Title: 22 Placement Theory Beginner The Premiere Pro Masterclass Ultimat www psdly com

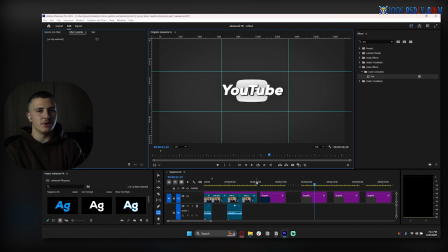8:17 Okay, you don't want to make it too small to the point where it's not visible, but you definitely don't want it to be big to the point where it's like an asset. You want it to be something minimal, something subtle, something small. Okay, minimalism is it's the biggest takeaway you can take from these courses right now.
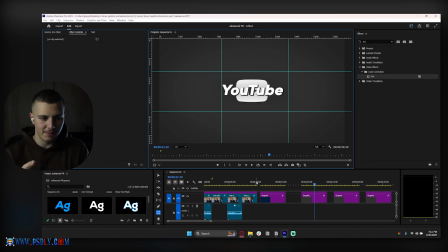8:32 So with this being said, once you keep sizing and placement in mind, if you place things according to the placement theories that I just told you, which is using your corners and using your two lines like so, using your upper third, lower third, and your middle for whatever focus you want. If you have a subject and text that you want to place, you would place the subject in the middle because it's the biggest focus, and text in your lower third over here.
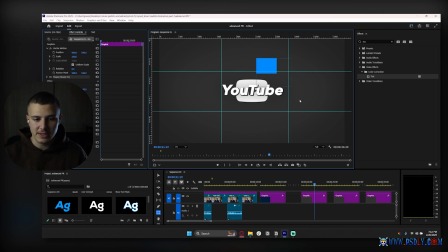8:51 If you have a subject and an object that you want to show, then you place the subject on the right side and the object on the left side on these two lines over here, or you place the subject on the left and object on the right side like this, and this all comes down to placement theory.
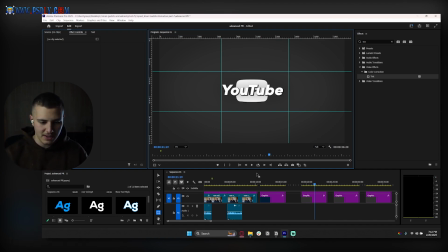9:05 Okay, so I just wanted to introduce you guys to these concepts, and we're going to go ahead and apply them to these three kind of scenes that I've set up here so that we can see what good placement theory looks like.
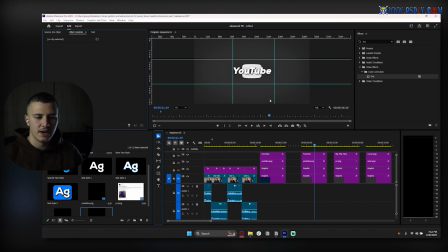9:13 So here is our 3x3 grid, or our replicate of it. You can have a proper 3x3 grid, but we're just going to use this for now. So over here, my first scene that I've got is I've got a YouTube logo and some YouTube text, and I've got two objects here. There are a few ways I can do this. I can either have the YouTube logo, right? I can either have the text just kind of,
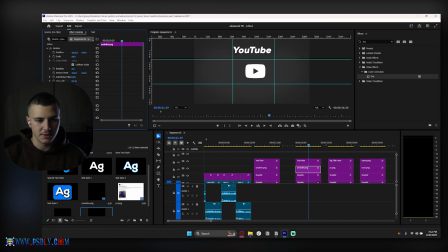9:33 let's move the text out of the way. I can either have the YouTube logo just take up the center of the screen like this and just kind of make it pretty big so everyone focuses on it. And then I would make my text smaller, right? Smaller like this, and I could have the text up top like so.
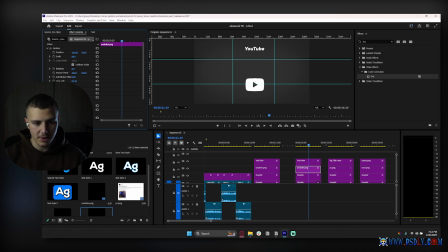9:48 Or I could have this thing smaller a bit and then place it on the bottom line, and then the YouTube text up here, and then I would resize them accordingly. So make maybe YouTube big, and then make this YouTube PNG slightly a bit bigger like this.
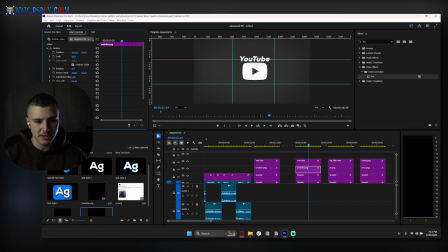10:02 Or I could go with probably the best option, which is place the YouTube PNG in the middle and the YouTube text right on top of it. And which means that both of these are going to be in the center of our scene, which means they are both going to look really good. However, I would make my text a lot smaller because right now the text is humongous and it does not look high quality.
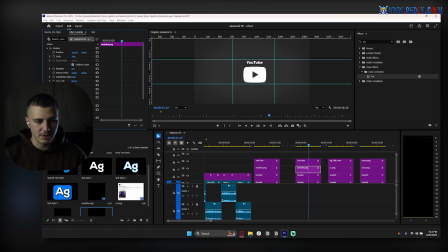10:19 And for the YouTube PNG, I would also make that slightly smaller like so, and just kind of bring them together like this. Okay, so with this being said, if we place it in the middle of the screen, in the middle of the 3x3 grid, then all of our attention, all of our viewers' focus is going to be right on there, and whatever we place on the edges is not going to be important. Second scene is I've got two objects now.
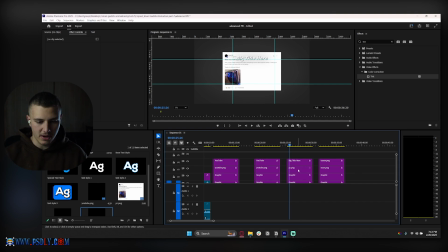10:38 I have a big title, which I want to showcase, and I also have a big object. So we've got our big screenshot over here.
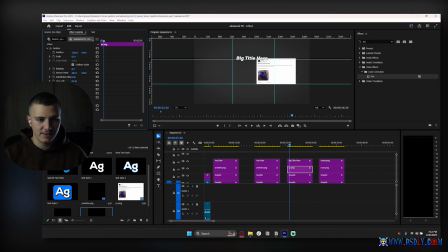10:45 I'm going to put this on the right side, on the right column, as I showed you guys before, and I'm just going to put my title on the left side, like this, and you guys can see already how good this looks. I can center align the title like so, and it's going to look even better.
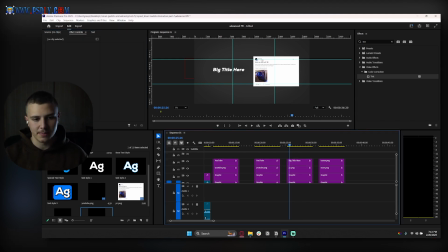10:59 And this is just the best way to showcase a setup like this. Have a scene on the right side and the title on the left side. When I remove the rulers, you guys are going to watch through this and you're going to see how good this looks. But why does this work? It's because we've aligned our image to the center of these two lines over here, these 2 points, and we've aligned our title to these 2 points over here.
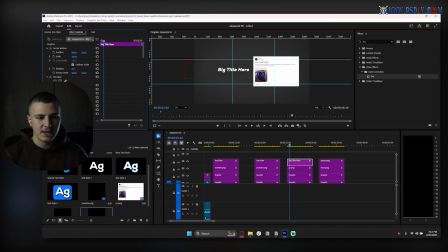11:17 We can actually bring our title a bit closer as well, because that's just going to look a lot better.
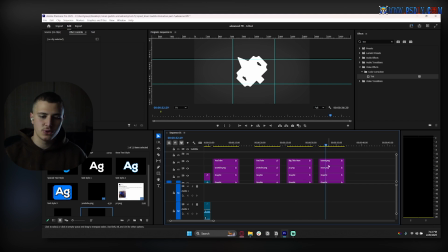11:22 Okay, and then our last one is we've got two logos, and there's a few ways we can show these. First of all, these are way too big, so let's make them like 50. A scale of 50 is good because right now they are humongous. Okay, and then I'm just gonna place one. If I have two objects, right, just take a guess. How do I showcase two objects on a scene?
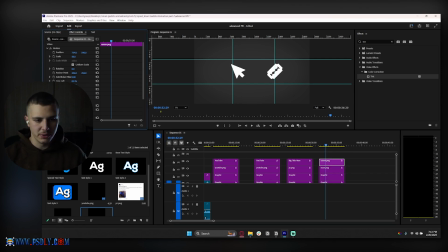11:39 I can place one on the right side and place one on the left side, make sure they are both level, and have them both take up the left and right side of the screen. Or if I wanted to show them diagonally, I would have one in the top point over here and the razor in the bottom point like this.
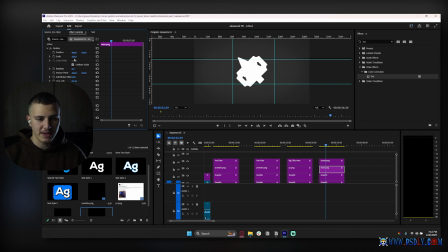11:53 That just looks a lot better. Or even better, if I wanted to keep them big and showcase both of them, I would have one take up these two lines over here, and then one take up these two lines over here like so, and that's going to look the best.
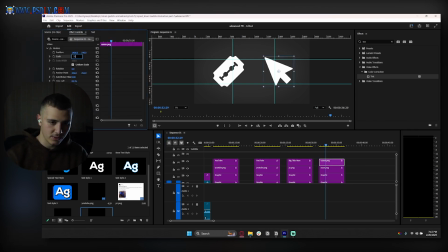12:06 But with that being said, that is way too big, so I'm just going to go and tone them down to like 75. I think that's the best, kind of in between. Awesome. And with this being said, guys, as soon as I turn off my rulers, you guys are going to look through these scenes, and you're going to notice for some reason there's just nothing happening here.
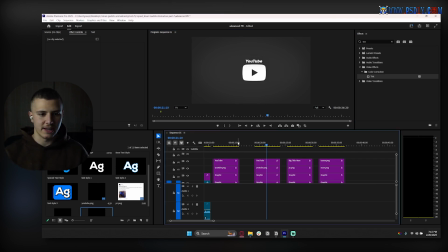12:23 But for some reason, it just looks good. Like it looks like a well set up scene.